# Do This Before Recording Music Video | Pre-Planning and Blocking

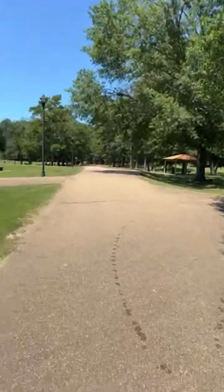But what I'm saying is, like, this would be a dope kind of scene.
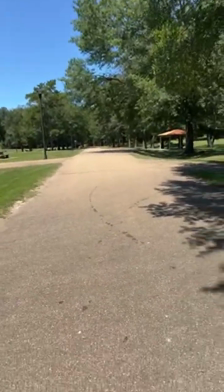Right now, it don't really look like much. You know what I'm saying?
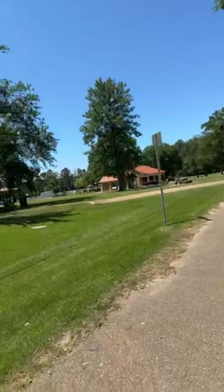But like at nighttime, this would be a dope scene, right?
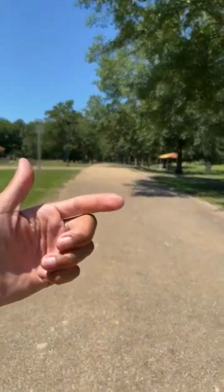Especially if your person is walking and y'all are walking around this.
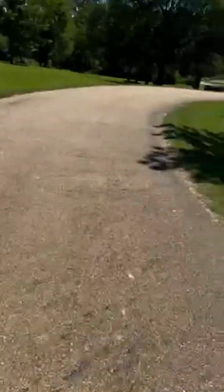I don't know if this is a track or what this is. I mean, it's concrete, but I'm saying it's some type of a walk.
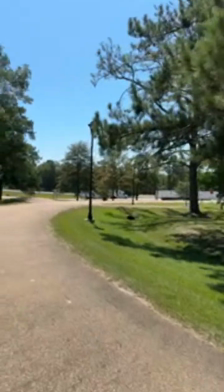I guess you get your exercise on it. I don't know. But I mean, this could be a good daytime shot too, especially like coming around here.
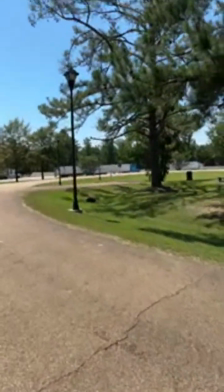You got these trees right here and all that. So, and then even right here, you got even more lights.
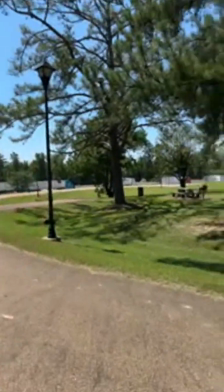You got one, two, three. That's why I said blocking is about finding the particular spot
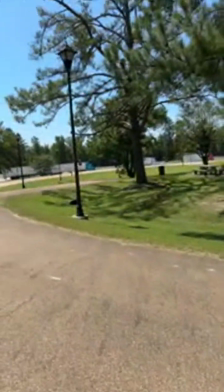So you can't when you're filming, you don't just say, "Hey,
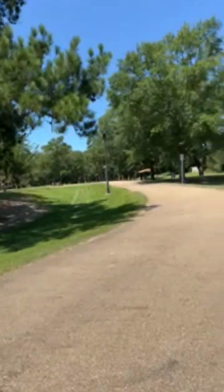we're gonna go film a video at the park," and then the first place you just start recording at any random spot.
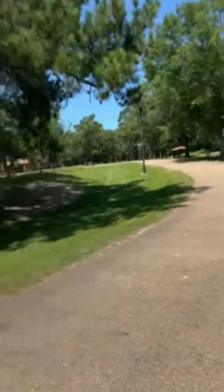You have to look around. Blocking is like a pre-plan.
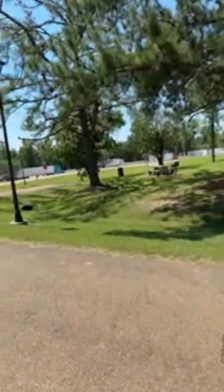You have to look around and find the spot that's gonna give you that dramatic or whatever type of feel that you're going for.
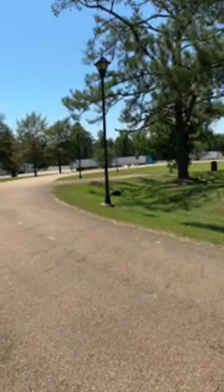You know what I'm saying? And now that I walked around, I'm looking at this spot right here. You probably can't tell on the phone, but you got 3 lights right here, right?
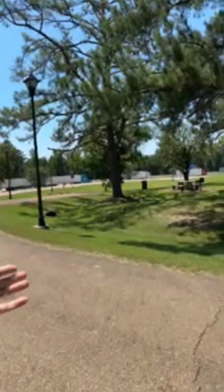That's gonna give you like a certain amount of dynamics, right? You have these trees right here.
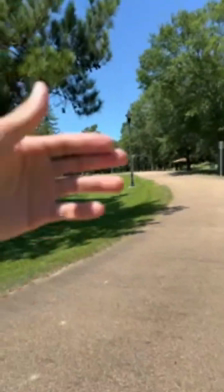And then like I said, you got now, because I walked back further, what I was trying to do is I was trying to walk back further.
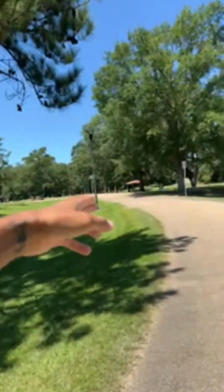So now we got 4 lights in the shot, right?
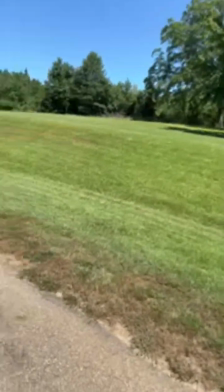So what's gonna happen is, I don't know if y'all know what bokeh is, but bokeh is when the background can be blurred out.
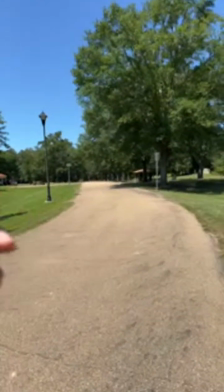Now you can have that just has to do with the camera settings, your f-stop on the camera.
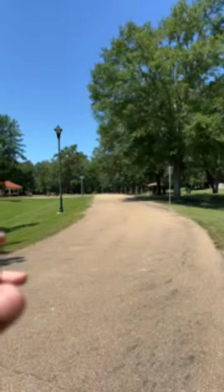So you can have your camera open up all the way, or you can have it closed to where everything is
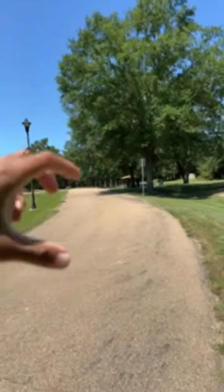in focus, or you can have it where only your subject is in focus and everything else is kind of blurred out,
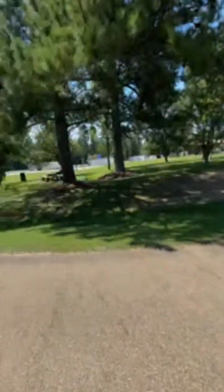which will create like an effect, right? So you just got to figure out, like I say, what you want to do.
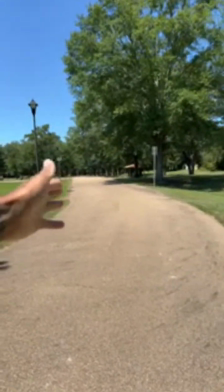But what I'm saying is, if I have my subject or my person walking down this way,
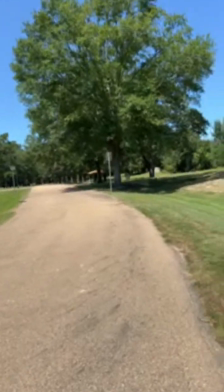these lights at nighttime are gonna give like a really dramatic
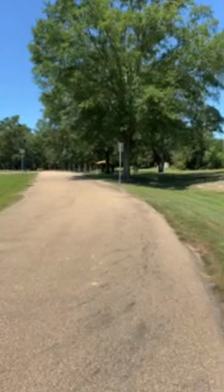kind of, I don't know if I should say dramatic, but it's gonna give like a really, I would think it's gonna give a really cool look, right?
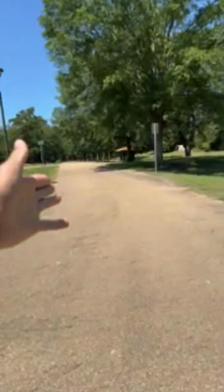And so that would be a good take. Not saying shoot the whole video right there, but that's gonna be a good take.
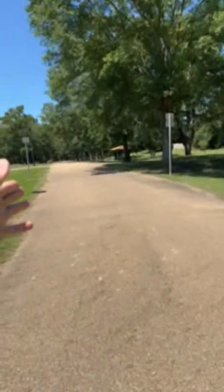You know what I'm saying?
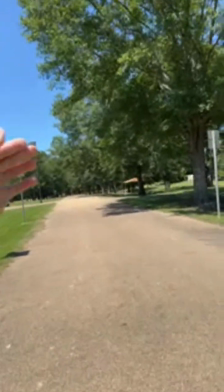Get some shots, some video runs of this person going up and down this particular part right here.
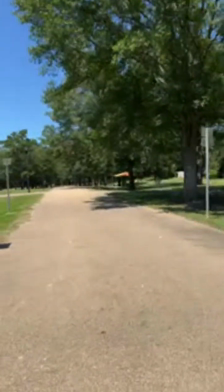So that's one particular shot. I would say you do the whole song right there.
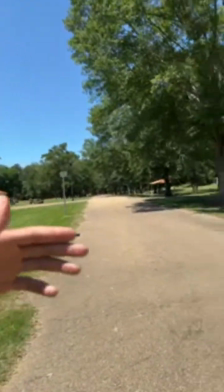If we're doing a video recording, music video, you do the whole song a couple of times right there.
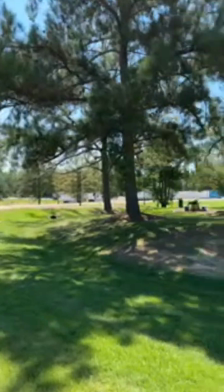So you make sure you got a couple of takes in, right? And then so we got some other spots.
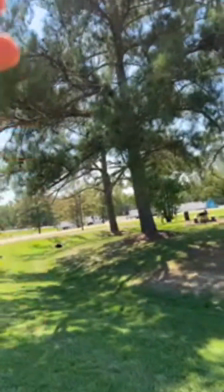We got these trees, even right here with the trees, you still have these lights that are gonna light up in the background.
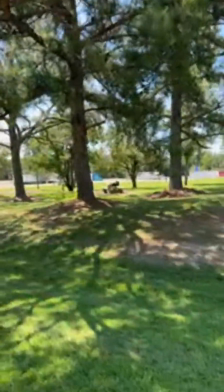All them crappy trucks back there, you don't want to see that stuff. So that's why I said it'd be better at night.
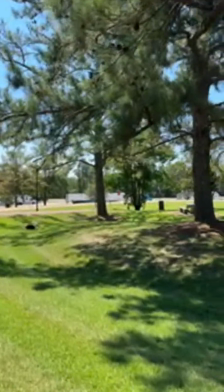I don't know, at nighttime it might be lit up out there. I don't know.
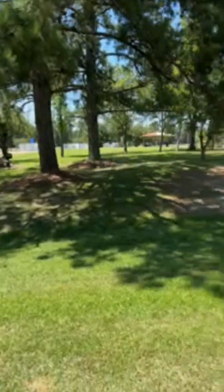But that's why it's important to know how to film.
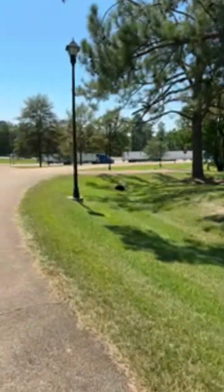And that's the whole part of pre-plan. You don't just pull out the camera and just start recording.
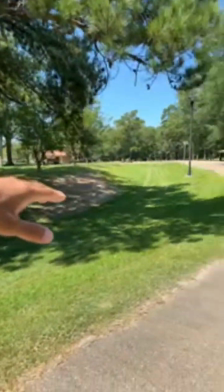You got to make sure you plan, you know what I'm saying, about what you want in the video and what you don't.
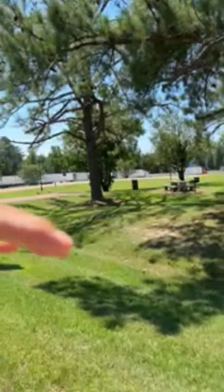And that's why sometimes you don't want your camera to see what's in the background.
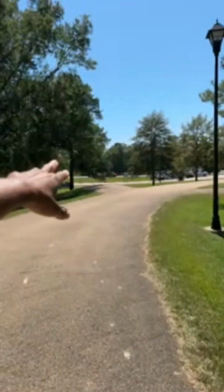Sometimes you might want to blur out all that highway and all that crap out there.
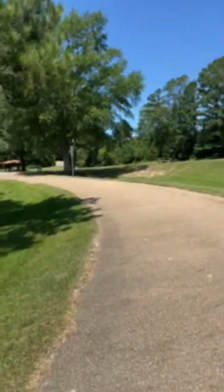You might just want it to look like, okay, you are in nature, not over here with all this stuff.
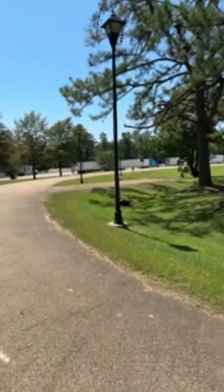So like I said, you got 1, 2, 3 lights, right?
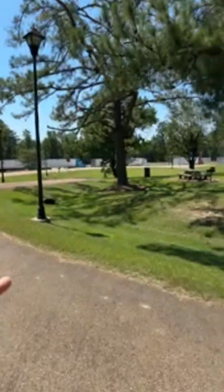This particular, somewhere off in this range would be
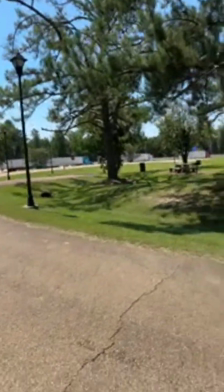a good spot to try to record.